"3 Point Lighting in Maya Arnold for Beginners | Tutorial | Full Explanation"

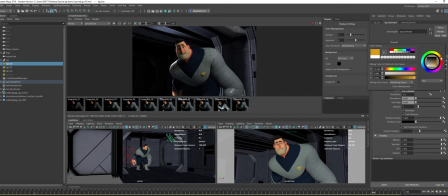1245s
That way we can pretend that it's from the explosion. Okay. Then say some alarm goes off and the rim light is actually cast by an alarm siren, and it's a red color.
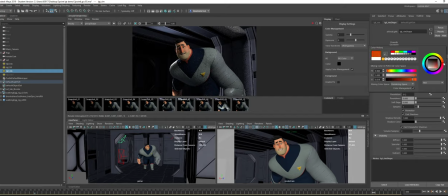1261s
So we can do like that. Okay, you can choose the red color. You can tweak the saturation however you want. Then say the ship or this spacecraft,
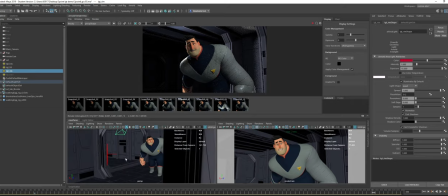1273s
actually the default lights or the environment colors is maybe a blue or light bluish tone or something like that maybe.
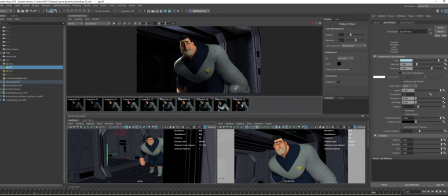1290s
Maybe just very subtly. Okay, so now if of course all this color I just mix in very randomly, but from there we can judge later. So let's just do a test render.
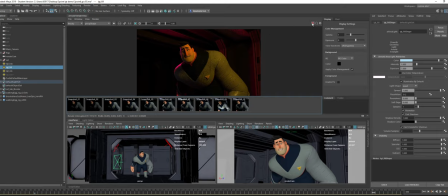1303s
Okay, the scene gone crazy, all the colors mix. Okay, so I would say now our feel like
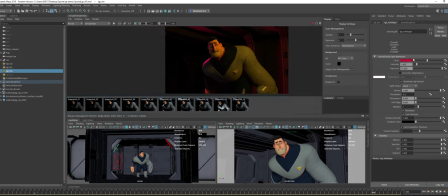1318s
let me just turn off this rim light first. It's messing up the colors. We can't really tell. Okay, so the explosion color doesn't look too bad. The blue from screen left, probably now with the overpowering orange, it doesn't really feel the feel light as much.
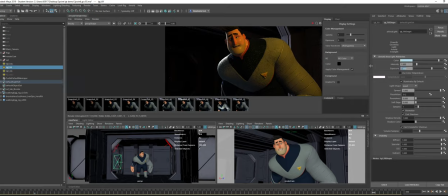1337s
So I can increase the exposure a little bit. Okay, do a snapshot. Okay, maybe the blue is not saturated enough. We want to exaggerate the warm and cool lighting, right? Or you can push it even more. Okay.
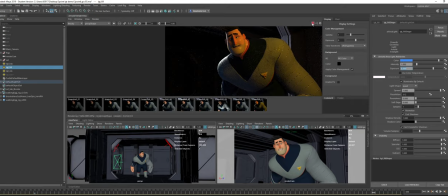1357s
Again, all this we can fine-tune them later on in Nuke if we really want to shift the colors. But we can just get an overall nice look here. Okay, maybe this blue isn't very nice. Let's just try this.
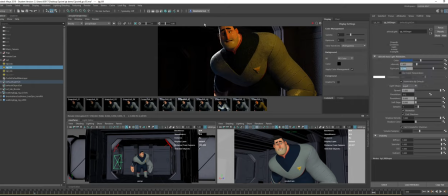1376s
Yep, a lot of trial and error. Okay. Let me just... Okay. Then shift the exposure a bit more. So, okay, let's just put to 10. And see what it gives us. Okay.
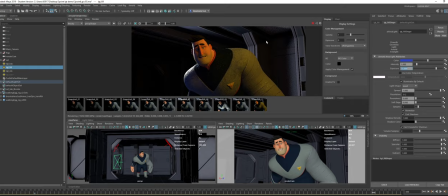1399s
Yeah, it gives a bit of the nice feel, cool feel from screen left side.
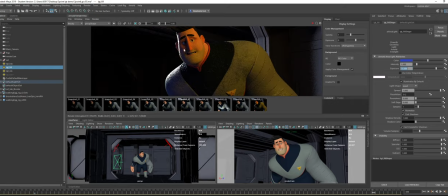1407s
And then now we want to tweak our rim. So of course the rim now does looks crazy bright. So we'll reduce exposure. Try 13. Then we want to say, we said earlier we want a red, right?
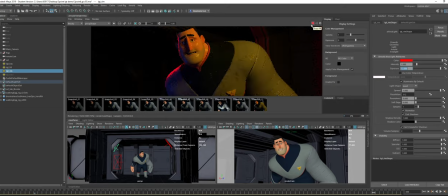1423s
Siren. Okay. So immediately you can see that your scene starts to feel more.
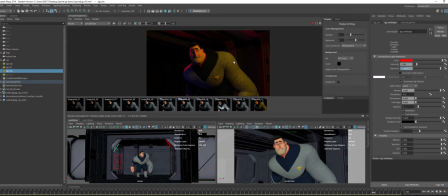1429s
There's a storytelling factor to it. People can imagine what's happening in your scene rather than just this, right? Your neutral lighting, and then this, people can feel what's happening.
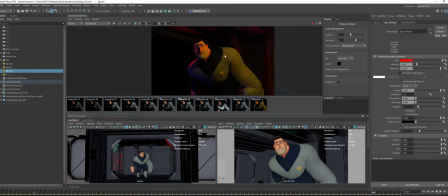1444s
Of course you need to go in and further light your environment accordingly, but today topic we just covering this 3-point lighting on the character. So you will need to go in and fill up your environment to help tie in everything,
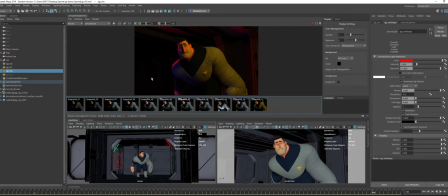1460s
or at least let the audience read a bit of the details on your environment, so
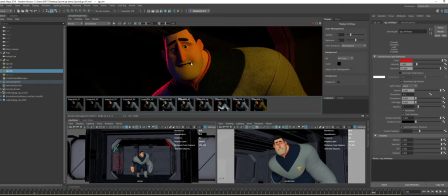1467s
people can tell where he is actually. Okay, cool. And yeah, I think that's over. Of course, maybe it's still a touch too bright. Let's just try 10.
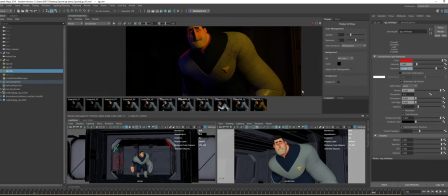1483s
Yeah, okay. Personally, the blue, I'm not a fan of this really saturated. I think I'll just keep it a bit more neutral. Yeah.
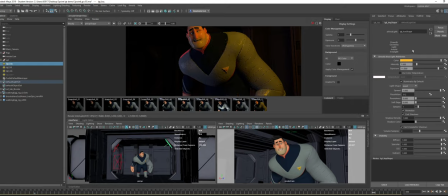1496s
Then maybe I want to play up the warmth of the explosion a little bit more. I can shift the colors. Yeah, something like that. So the point is you can play with colors and to achieve a different kind of look.
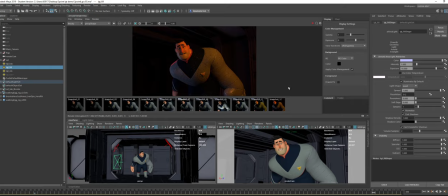1511s
Say if I save this, I shift my fill to maybe a very saturated green color. So it will give us a different feel to the shot, right? So color does plays a very big part in
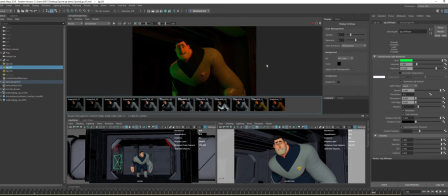1528s
the story or the mood that you want to convey on your renders. Of course, tweaking colors like that in Maya, it's a bit tedious because you know you shift the colors. Unless you specifically know the colors that you want to use or the temperature that you want to use.
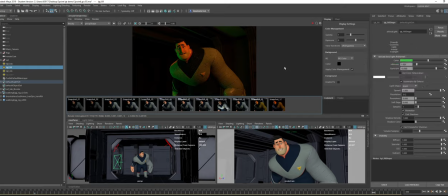1546s
If not, you'll just be shifting colors like that. And because this scene is simple, it renders fast. But if you have a more complicated scene, I would recommend you put your lights in neutral. Then go into nuke, shift the color however you want to the colors. That best fit your scene, and then
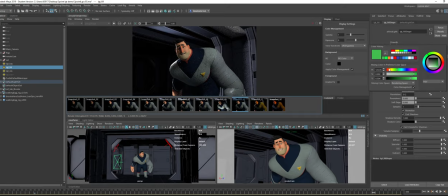1567s
bring back the values of all the colors, the RGB into nuke onto your lights, then render it as it is. Okay, cool. Yeah, so that's the topic that we want to cover today, the 3-point lighting.
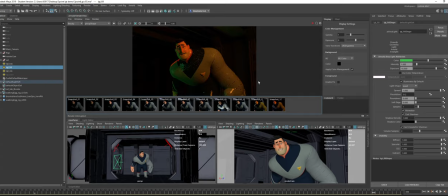1584s
Hopefully it helped you guys have a better understanding of this 3-point lighting. Thank you.